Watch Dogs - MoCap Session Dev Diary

What's up guys? This is Nick Schmidt, your community developer for Watch Dogs. We're here at the Ubisoft Montreal MoCap Studio, and today the team is shooting takedowns and combat. Should be pretty exciting. Let's go have a look.
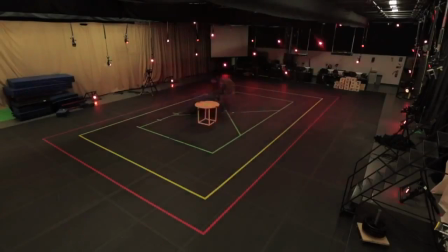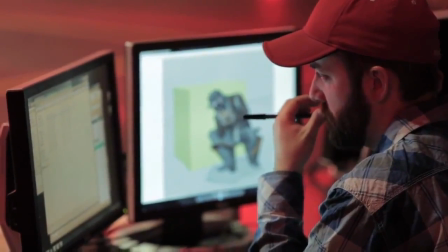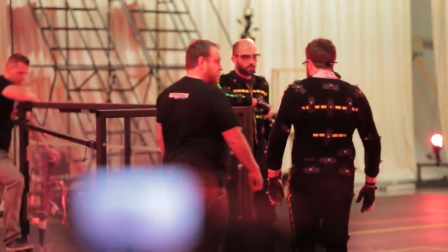(0:40)
We were lucky enough to work with, to start off with casting Sebastian Brelo. He's almost too perfect for MoCap, you know what I mean? He's like super athletic, he can sometimes move better than Aiden can actually move, we have to sometimes even slow him down a little bit, which is very, very rare in mocap.
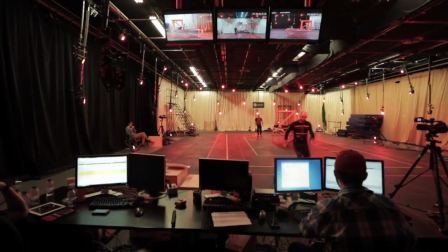(0:57)
Usually the animators have to go in and speed up and augment the animation, but actually Sebastian is so athletic that he can do actually more than Aiden can really do in the game.
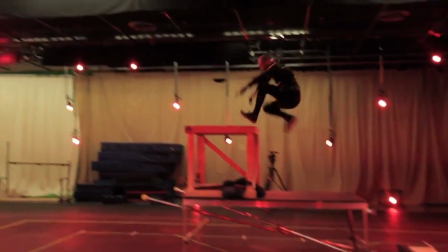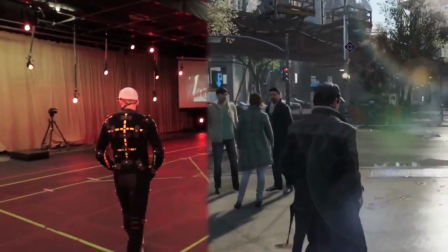(1:12)
Hands in pocket was a big thing for us. I've never seen anybody really try to do this in a video game before, because it's very complicated to make a hand go into a pocket in a believable way and have the cloth move with the pocket,
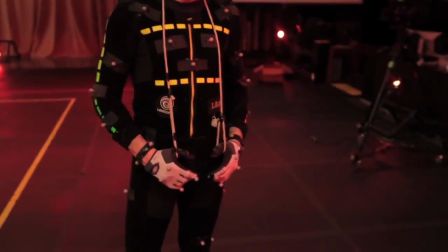(1:24)
because we have simulated cloth on the characters. So we just built this simple rope that you hang around the neck when he walks It just kind of helps the hands hang in the correct position
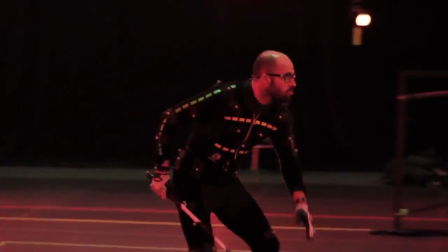For Aiden we tried to create a fighting style that's a lot more realistic than you normally see We didn't want to do anything that was sort of fancy or showy
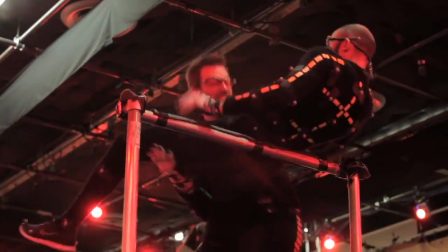(1:43)
We wanted to create a sort of a brutal street fighting style almost survival fighting So every move that he makes is about trying
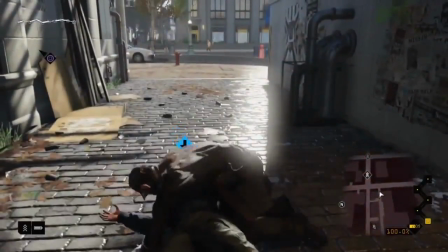(1:50)
to take somebody out There's no move that's just for show everything was just raw and fast and extremely violent It's a shock and awe style of fighting.
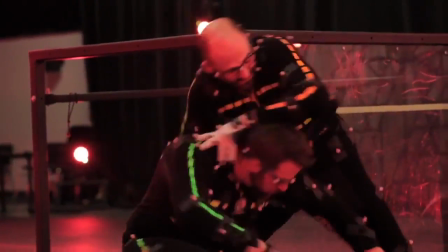(1:57)
From an animation point of view, Aidan Pearce is a character that we try to show he's both intelligent and extremely violent.
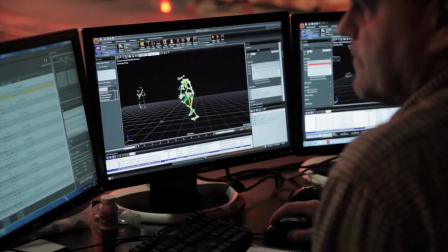(2:03)
So right by that, you're gonna see that he does things that are very smart that give him a tactical advantage. He uses little things like his tactical baton, or just the way he sort of sneaks around and stealths around on hacking.
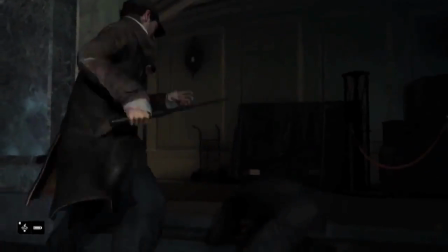(2:13)
He uses all of these components to sort of outsmart his enemies.
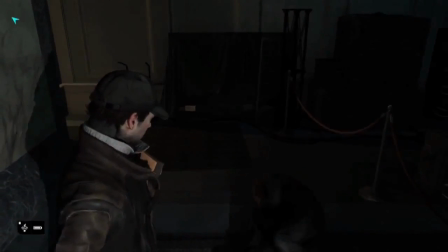That's it for today. For more info, follow us on Twitter at Watch Dogs Game, or at Facebook.com slash Watch Dogs Game.
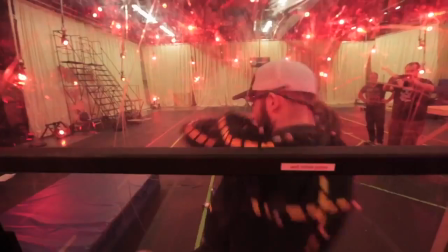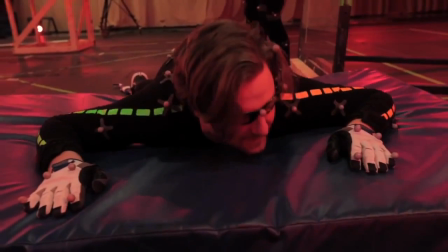(2:34)
Ah